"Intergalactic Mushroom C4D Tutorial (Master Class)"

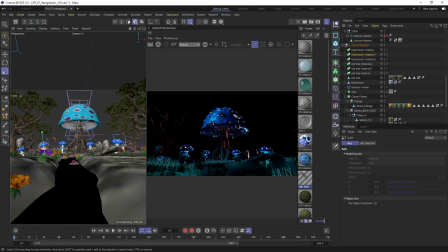(20:30)
And also I want to put the light coming from the bottom of the cap, which is gonna be kind of like the source energy. So I brought some area lights inside, and I start playing with the size,
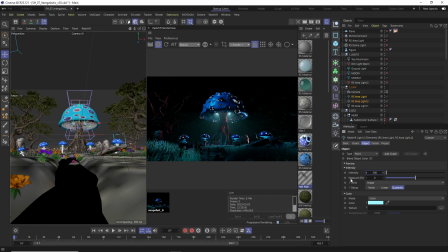(20:45)
the intensity, the color, to start giving some more interest to the scene. It actually started looking like a UFO, but I kind of like it. It is kind of like unknown object, you don't know what it is, and that's what I kind of like enjoy about this scene, just to kind of getting the surreal looking stuff.
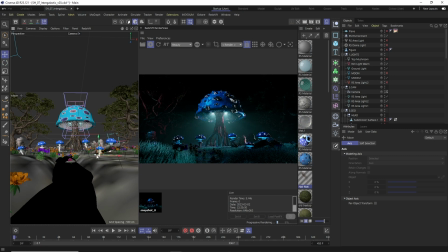(21:04)
Then just setting some details, setting one more small mushroom in front of the camera, finding the right spot for it, which she could go home, and now I'm kind of getting somewhat happy with the composition and with what we are building here.
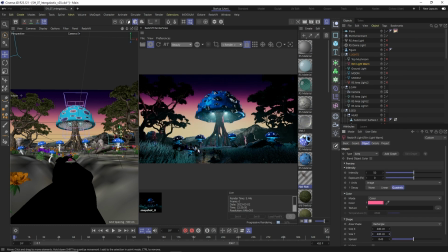(21:22)
I put the background.
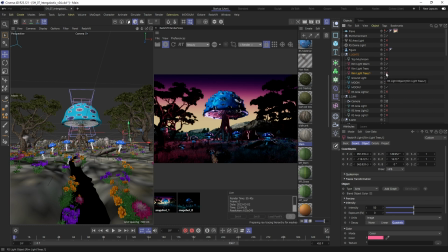(21:24)
As you can see, trees are still back, really dark, so I decided to revisit my rim lights, and if you can see, like, I'm getting the light on the cap of the mushroom, but also on the trees.
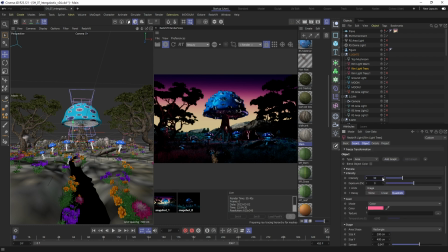(21:38)
Now we need to find like what works the best. Like, I love cheating with Redshift, so you can always go to project. You can exclude it from affecting certain objects. But if you work with Octane, I know it's a bit trickier.
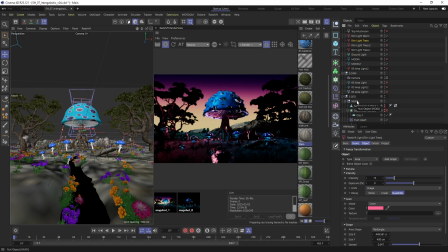(21:52)
I know the function is there as well, but I think the Redshift is a bit better in terms of the workflow on this. So then I'm just like adjusting those lights, trying to make the trees a little bit stand out.
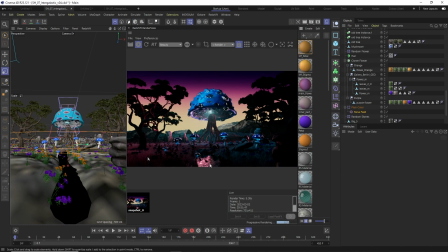(22:08)
Like, I still want to have them fairly dark as a silhouette, but I want to be pitch black. Also, when I was adding those worm lights, it started giving me like some nicer detail on the grass, like more gradient variations.
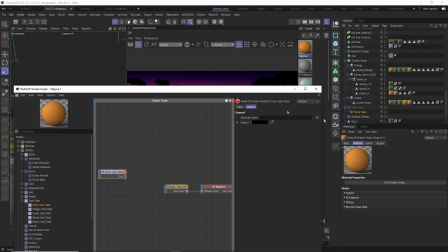(22:20)
So I was quite happy for that. After that, I went for the flowers or plants,
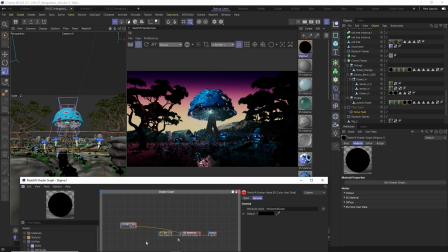(22:26)
and I all connect them and merge them into one material, because they are coming with 3 different shaders.
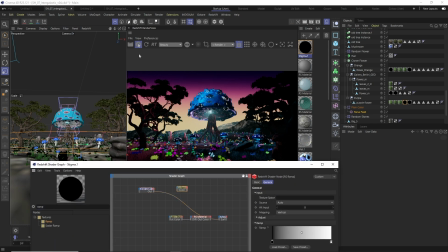(22:31)
Then you can use the color user data, and you can use object ID, and it gives you all different colors. And then you can just use some gradient and map out on this color data.
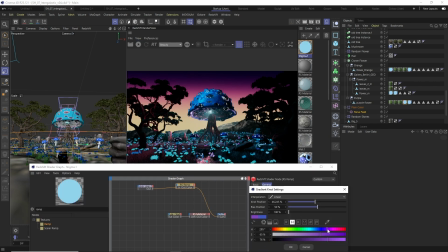(22:42)
So as a result, you will get like some variation. So even though I'm using one shader for all the plants, because each have different ID,
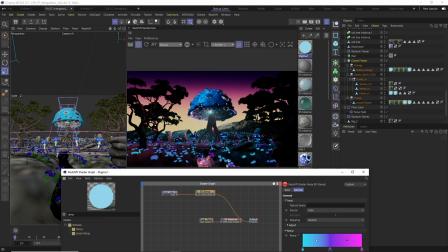(22:51)
each getting different color from this gradient, and it can give you like some nicer variation. Even though all blue was looking quite good as well. Then I just a Fernal to don't have like so flat looking color on all of them, to get some like just edges highlighted.
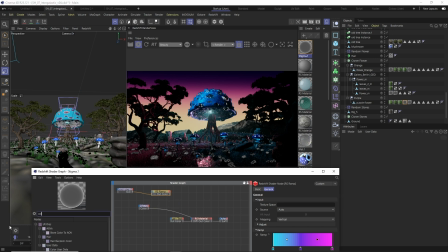(23:08)
And then it was a question of how to combine those things together. So I just brought the color layer node, and I bring all those things together and use those one as a multiplying effect. So then we get like a really dim, kind of dark looking plants, but it's okay, because what we want, we will be bringing them light through emission later on.
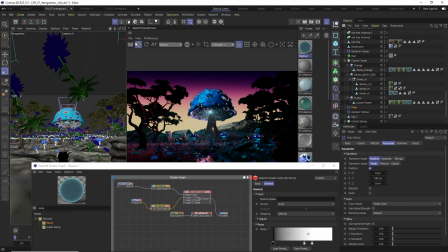(23:28)
So right now we're just kind of getting them some more believable shading. Again, this is still kind of a really rough, quick way how you can achieve something like that, but it was working just fine for the purposes I need. Then I brought the plane effector for this cloner,
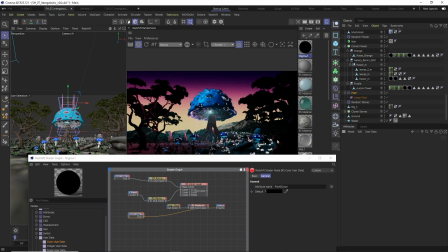(23:47)
and I turn off like changing affecting the positions, and I just use color user data, and you can see what's happening here. Now we have the color data, like the linear field from left to right, so the left are not affected, right are full, they are white. And then you can use again this as a combination.
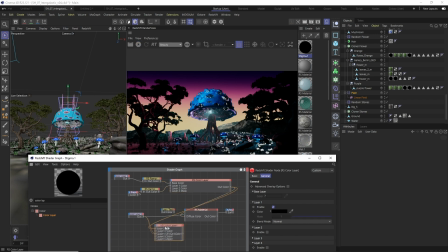(24:05)
So what I did, I used this again, I brought the color layer node, and I basically use it as a mask. So the black was multiplying and was overlaying all the rest of the plants.
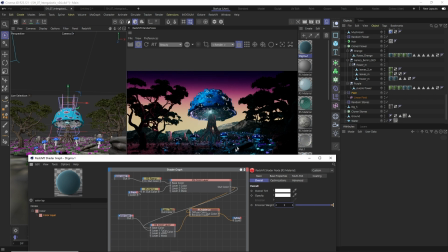(24:21)
So now you can see that on the left they are dark, on the right they are kind of like vivid or bright. And that's basically the key essential of the effect I was using.